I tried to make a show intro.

Just be mindful though, the animation doesn't look,
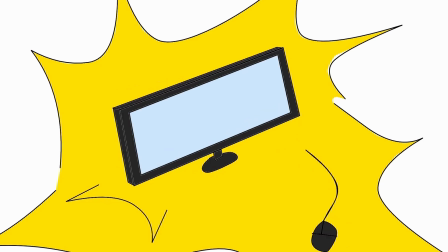331s
or the drawings doesn't look that good is because I'm drawing with a mouse right now on the computer, so that's why it doesn't look that good. I'm gonna get a small hand drawing tablet, not a drawing tablet, I don't know what they're called.
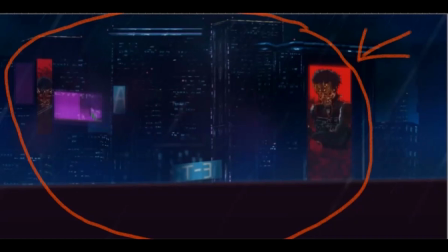346s
So this thing, as you can see, I didn't record the first part of the drawing. I think I just forgot it because it doesn't show you the full drawing process. It shows you when I started on the billboard, and I don't know why. When I was drawing the samurai or something, or like on the billboard, the main villain, I wanted
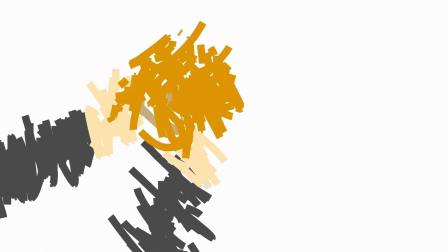367s
the character to have a oni mask or something, or like a Japanese mask.
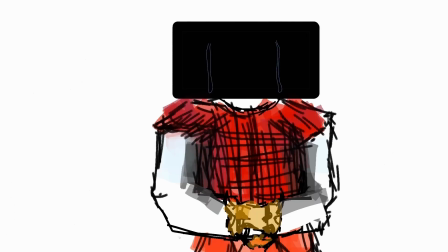372s
So that's why I drew it in, and I didn't know what colors to pick for the oni mask,
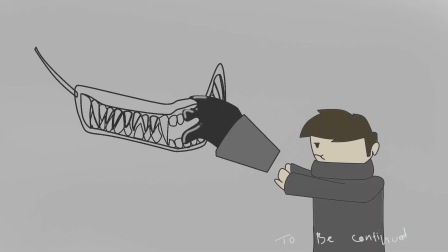377s
so I just put it as black for now, and then we're gonna come back to it. And now I'm starting on the city lights.
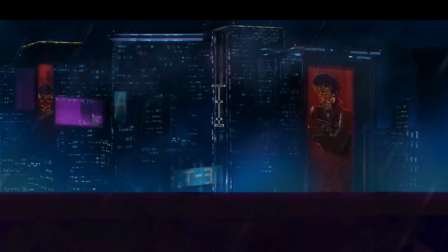385s
This is my least favorite part of the city because it seems like the buildings are way bigger than they should be, and the lights make it seem like they're far away, and the lighting wasn't that good, and it doesn't like match with the other stuff. Okay, we're back. Now you can see that I picked gold for the max design because of this Pinterest drawing I found.
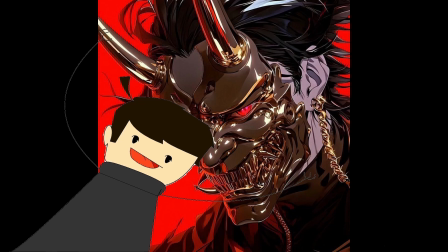410s
This drawing was so cool.
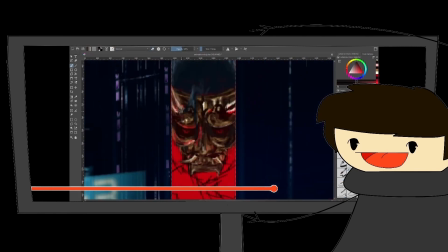412s
Now we're gonna skip a little bit, and now you can see the other drawing that I made of the main villain.
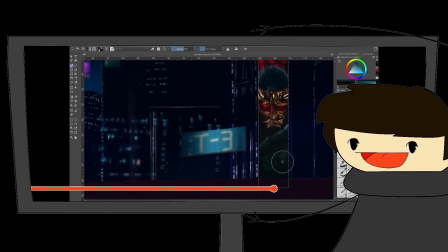419s
That should be a big hint of how the story is gonna go. If you don't get it, watch the second video.
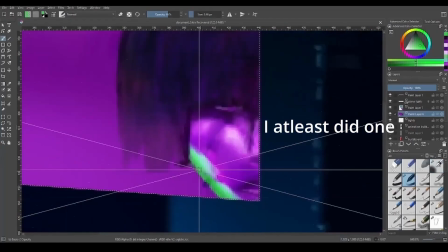425s
I was gonna do a lot of billboards of like different characters and stuff, but I didn't because like it's too much work.
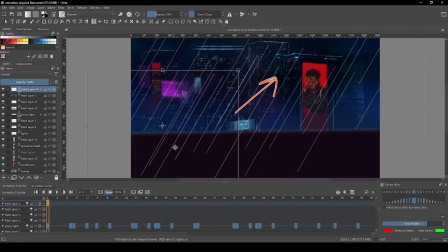434s
So yeah, I'm lazy. And if you want to learn how I animated the rain, you should go check out Oyun, I don't know how to say her name, Oyun Orca, I think that's how you say it.
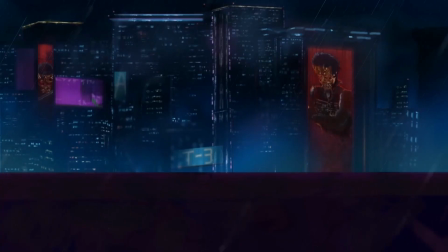446s
So yeah, you should check her out. That's how I learned how to like animate rain, So I'm gonna put the link of the video in the description, so go check our channel out. I'm sorry if I butchered the name up. And I wanted this animation to look semi-realistic, and this show is gonna be semi-realistic.
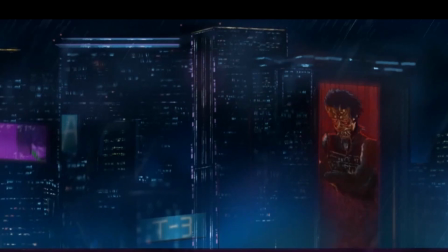465s
So I put plain lights on the buildings, so I don't know what they're called. I think they're called plain lights or something. So I just put them on top of the building to add a little realism to the buildings. Okay, I don't know what those red lights are called, but I'm just gonna look up the meaning. Okay, found it here.
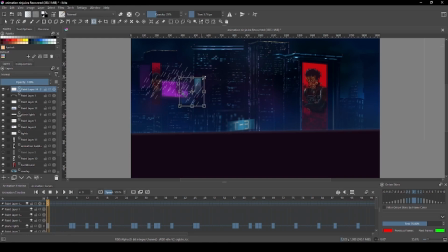484s
Now I'm starting to work on the rain. Just like Orca said, I started on the furthest rain droplets. Then I started on the middle ground. At the last part, I started on the largest, like the raindrops that are closest to the viewer.
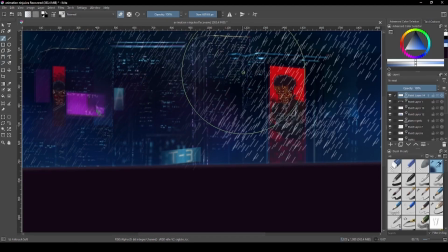499s
Just to make this animation a little bit more realistic, I started erasing some clutters of raindrops where there were like too much raindrops from the background.
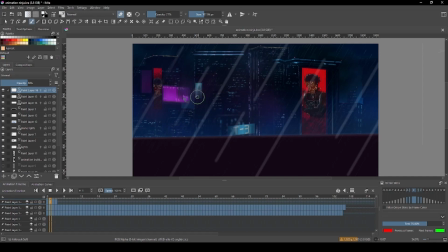509s
And in the foreground, I started blurring and like erasing the raindrops that were like closer to the viewer. After I got done making the time lapse of the video that you're seeing right now, I still wanted to add more to the animation, but I didn't record it.
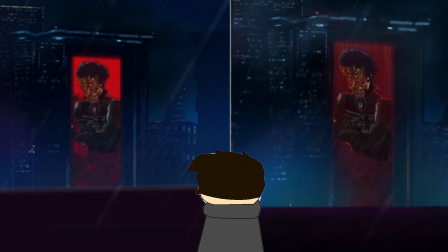526s
So the end result looks a little bit more different than when I started
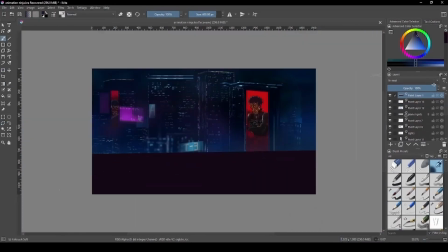532s
it and when I ended it in the last video that you saw on the time lapse.
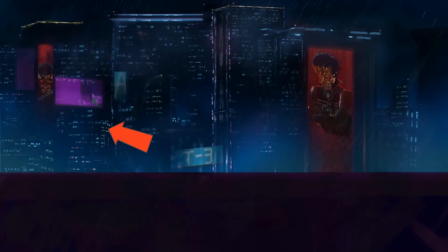538s
I try to add bottom lights to the whole thing and like the lights coming from the windows, but I still don't like it.
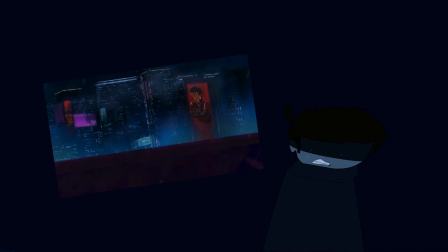545s
The lights just look weird. So I'm probably gonna fix it in the next video, cause like in the next video I'm gonna add like a little bit more, cause this is not the main animation.
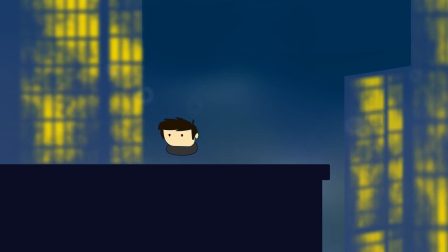556s
The main animation is when I said it, the guy jumping off a building doing a backflip. So I'm gonna add that in the next video. I'm gonna show you. There's only gonna be 2 parts to this video. This is the first part, the part you're seeing right now, and the next part I do not know when it's gonna come out.